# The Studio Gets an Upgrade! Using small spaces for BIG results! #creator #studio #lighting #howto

How to have a good idea but fail miserably at execution is basically, that's the title of the video right there. That's the thumbnail. Hey guys, if you're like me, you're trying to make a nice little studio for your recordings, your videos, but you're limited in space in your office. We have been pretty happy with our scenes for a while now, but there's only one major problem that keeps coming up in all of our videos.
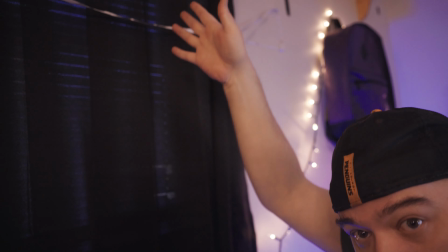0:23 We have a giant blackout curtain going right towards the middle of the screen.
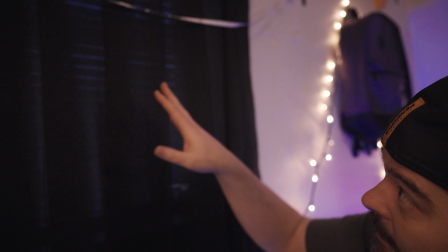0:29 So today, we're gonna take this out,
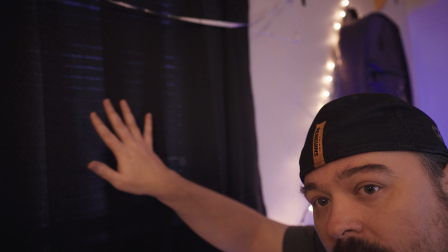0:32 we're gonna do this completely different and get it prepped and ready for some LED RGB for a beautiful background.
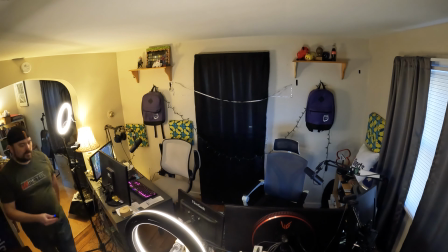0:39 Let's see how it goes. So one of the first things that we're gonna do is we have this window behind here, which lets in a lot of natural sunlight.
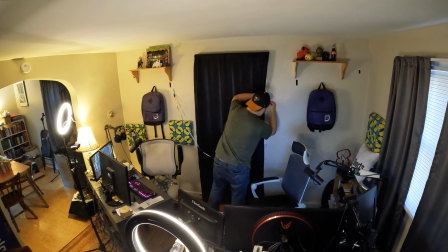0:46 So one of the greatest tips is we're gonna block the sunlight. I'm gonna be doing that with a little bit of poster board.
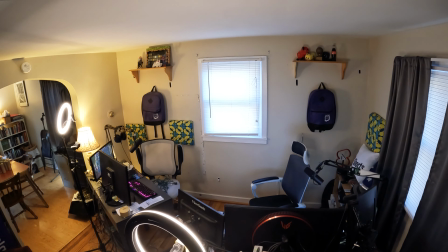0:50 We have been utilizing this blackout curtain, but again, it creates this like scene divider that I don't really want in all of our shots.
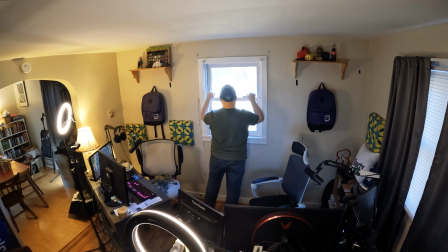0:57 So the first tip is to block out any natural light coming into the room so we can control it with our unnatural lights.
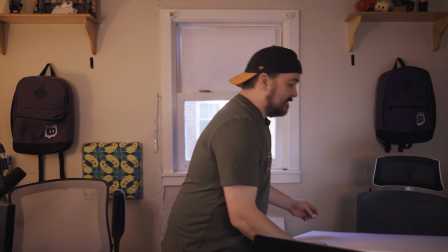1:04 Well, we already ran into our first problem. First problem is these boards by themselves didn't quite completely block out the light.
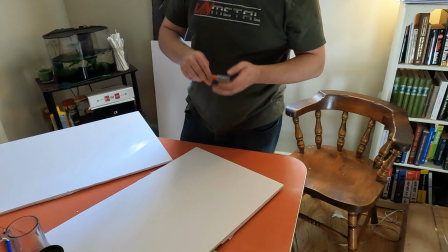1:11 So what I ended up doing is cutting them down to size to fit the windows exactly. And we put a little contact paper on them to give it just a little bit extra thickness. And I plan on putting one more layer over top of that. And what I'm doing now is just taking these 3M Velcro strips because we are renters and we don't want to destroy the window.
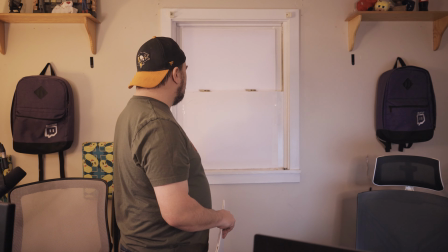1:27 I think that looks pretty good, guys. Gonna try to recess it so we have a little bit more pop factor. All right, now I got the second one of these foam boards. Now this is one of those ones that for science projects, how volcanoes are formed.
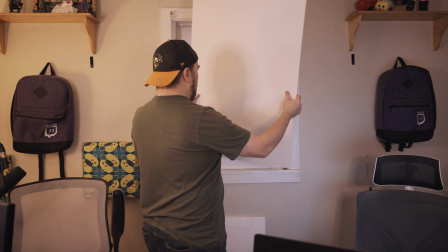1:39 But I'm thinking of like cutting off this part here so we can do a solid board in the middle and then do like a framing on the outside.
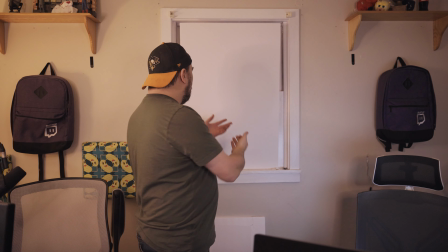1:47 So we can do a little bit of recessed lighting on the inside of the frame. So we're gonna cut off these little bits here.
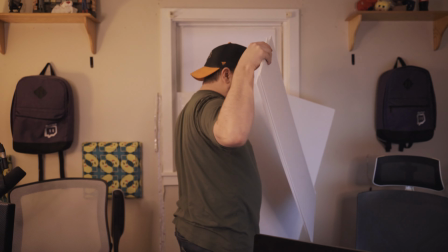1:54 I got this thing cut off, these little wings cut off now. I'm just gonna mount this guy right in this space. No. Everybody hold. Hermy has an idea. Cardboard?
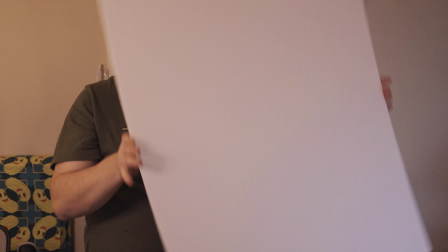A donut. A doughboy they used to call it when I was in elementary school. A doughboy? Yeah, did you ever hear that? Like a doughboy of tape? No. I heard that in elementary school. You move the scissors away! It is fun. The scissors. This is a cursed project, everybody, just so you know. This is a learn by doing project. Please don't go on the PCs. That's why they have covered, right? Oh, where'd it go? Donut me, doughboy. Museum.
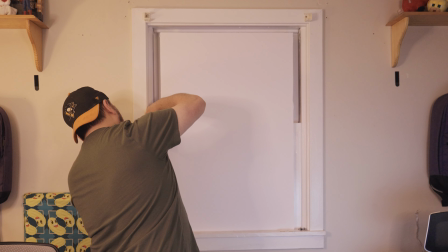2:48 And? No. I bet the neighbors are like, what is going on? We've seen stranger stuff. Stranger Things, what'd you say? They've probably seen Stranger Things. Not just the show. Weird stuff that neighbors do. You ever see The Burbs? 1989?
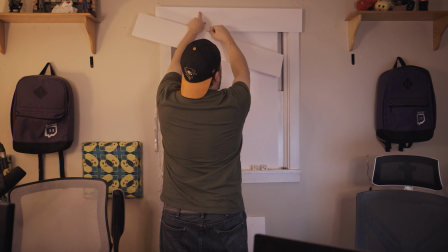3:09 Let's f***ing go. I wonder if I just do that. Line it up there.
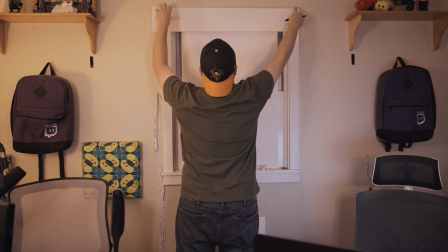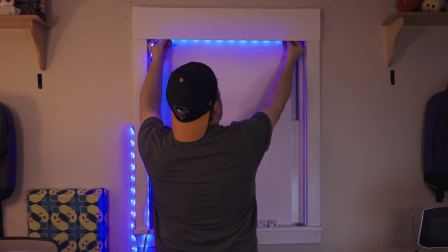3:23 Ta-da! Yeah. It's like a movie marquee poster thing.
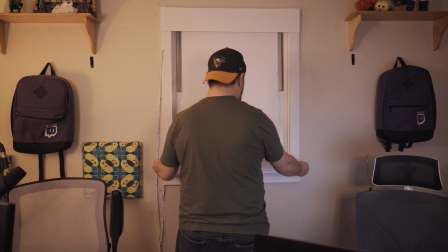3:30 Yeah, I think so too. I think it'll look pretty good. Fancy. Na.
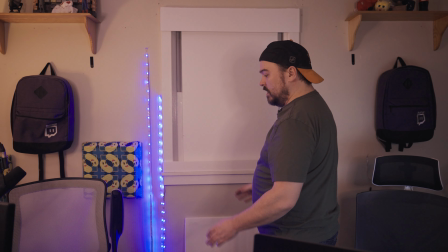3:35 A little bit of that action going on. Have a nice little frame. Okay. Now I just got to do the side bits.
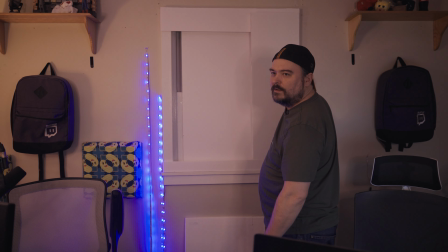3:43 You know what it's like? This is remaking a window. That's exactly what it is. I'm remaking a window Make today. a solid window.
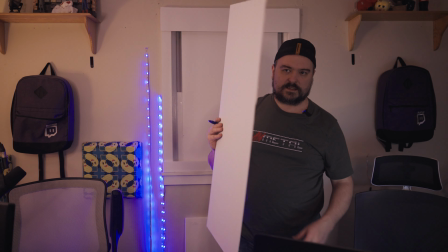3:50 Yeah, that's exactly what I'm gonna do. I'm just gonna cut straight down the middle. That's the play. Okay, let's see how we do.
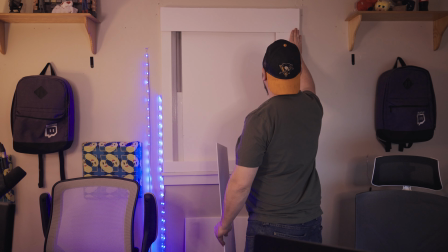4:01 Great, horrible. Yeah, that's basically what we did. We made a window today.